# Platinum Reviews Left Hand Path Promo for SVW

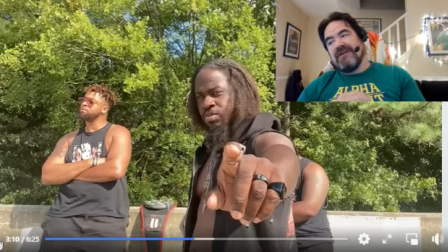[8:14]
I'm going to, I'm going to, I like this promo so much that I'm going to do something that is really runs against my normal way of thinking about things. Some people may listen to this and go, I don't like it. It feels like it's jumping all over the place emotionally.
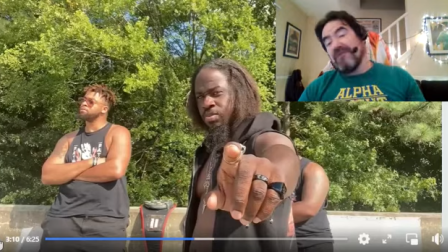[8:30]
Sometimes he just seems really happy and jovial. And then he goes right into this really serious thing. And he even did like, kind of like a growly voice. And there's people who, for whom that would turn them off. And they would think of it as a sign of it's not a good promo or it's not professionally done or it's inadequate.
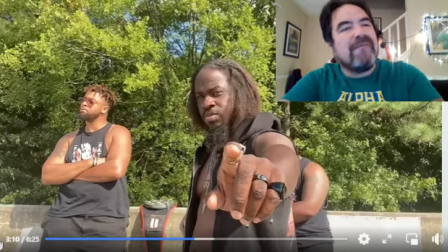[8:49]
I am of the opposite mind. It is so quirky and it is so unique that I am going to hear it through and what I suspect is that I will just like it as a thing that maybe I don't fully understand
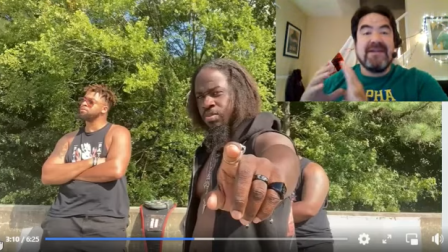[9:05]
but it is engaging nonetheless.
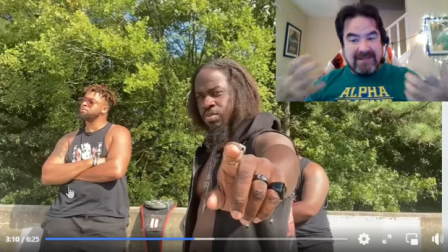[9:07]
I'm going to cop to the fact that I'm of two minds I am ambivalent that's what ambivalent means ambivalent doesn't mean I don't care ambivalent means I am of two separate minds on it and but what I am in agreement on both sides of my brain agree on is I want to hear
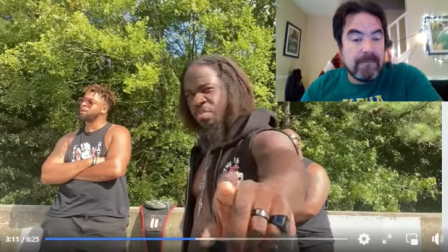[9:25]
more so let's hear more you don't back out upon hearing that I'm going to raise the stakes too
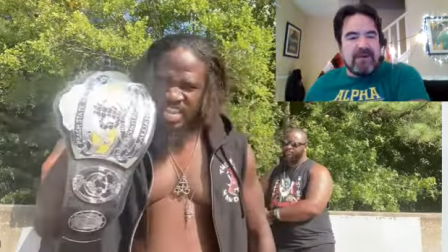[9:32]
I like this this trope that they keep going to wrestling alliance no limits championship ain't never been
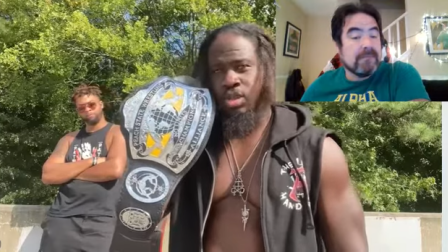[9:38]
defended it as southern violence and wrestling has it congrats aaron you get a title shot now
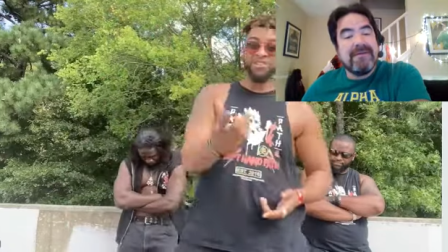[9:48] charlie anarchy not sure you sure had a lot to say now didn't you that's real cute man
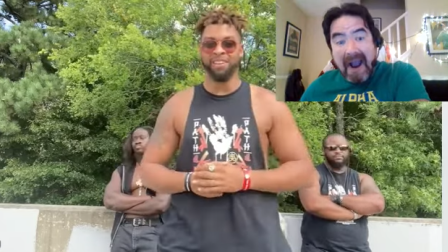[9:58] charlie fucking anarchy is what you call yourself you must think that you have a big head
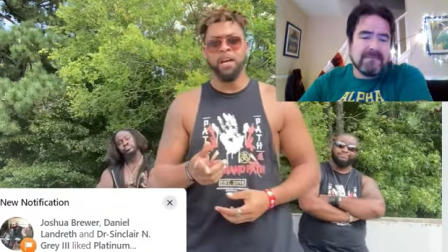[10:03] you might be stupid matter of fact i think he is stupid because let me go ahead and correct you on some things first of all you ain't gonna go ahead and
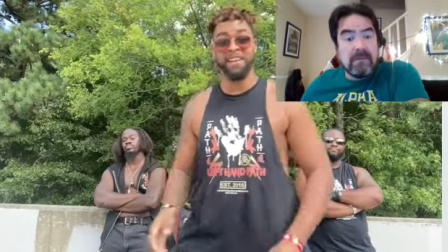[10:11] disrespect my boys here by calling them little cronies because that man could whoop your ass and trust me that man could whoop
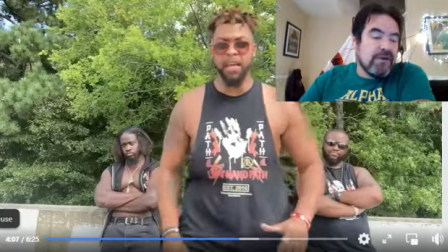[10:19]
your ass multiple time champions as you have clearly seen the small stuff small stuff that towers is
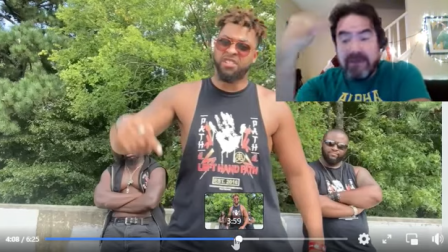[10:28]
doing and the guys are doing to back him up one they feel like a unit they feel like a group they don't feel like three guys that are slapped together they're obviously guys who like each
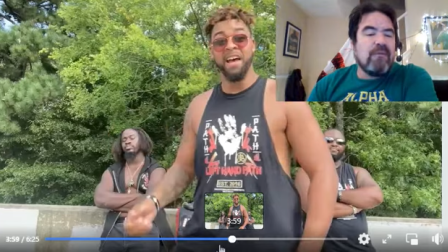[10:36]
other who have been around each other who have worked together but look at when he talks about trevor that trevor gives us a gives us a thing he
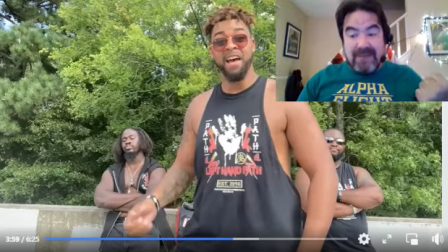[10:44]
activates when his button gets pushed he gives us something same with uh same with eric silva i really like it and again why am i
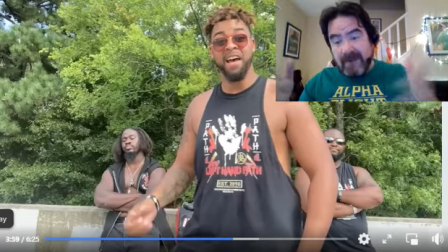[10:52]
breaking it down because this is worth being broken down this is a piece of art and i am interpreting it um and i like that they've gone so hard
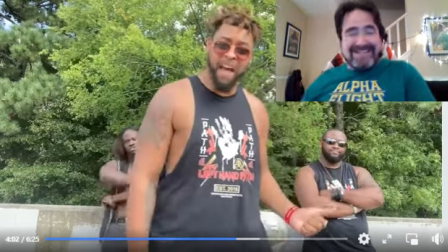[11:01]
with it i like it that man could whoop your ass trust me that man could whoop your ass multiple time champions as you have
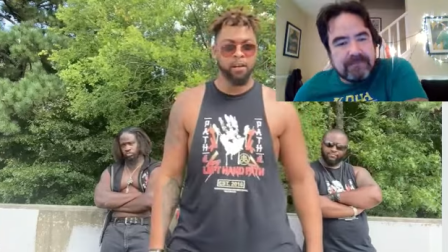[11:09]
clearly seen yeah the stakes cannot be raised any higher the best
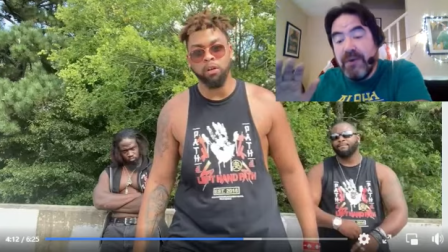[11:15]
austin towers promo i have seen him do already i'm just putting that out there
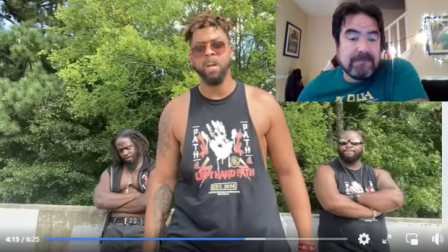[11:21]
southern violence and wrestling now on to more important things yeah charlie anarchy
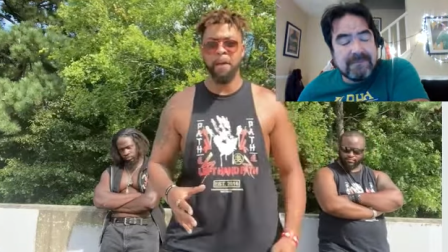[11:27]
for an entire year i have carried this company on my back matter of fact
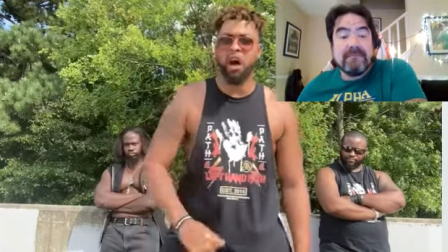[11:34]
and it's six years of existence nobody talked about southern violence and wrestling until austin towers
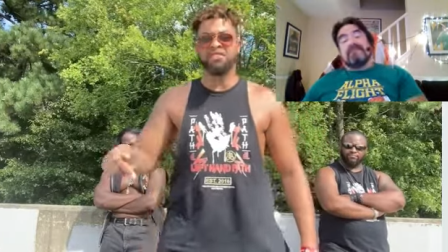[11:40]
the chief showed up and until i was the one
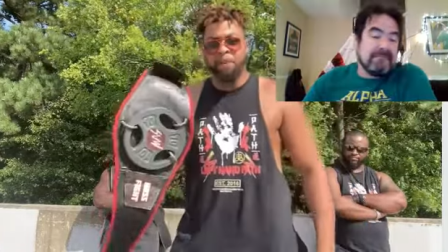[11:46]
who carried the mantle of being the best big man in georgia no he
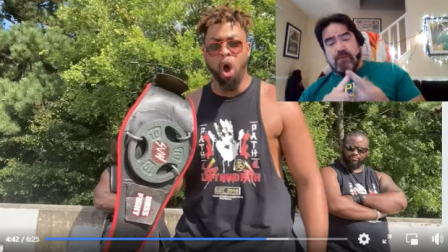[11:51]
demands your attention with his voice with his energy with the confidence with which he speaks with every movement that seems perfectly thought out and delivered he commands your attention that is what promos are all about promo short for what
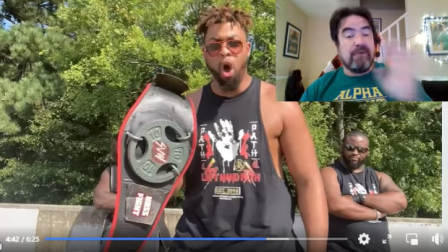[12:08]
promotion and all these guys are promoting fights they're promoting the next show i know the who what where when why but more importantly i'm engaged great job nobody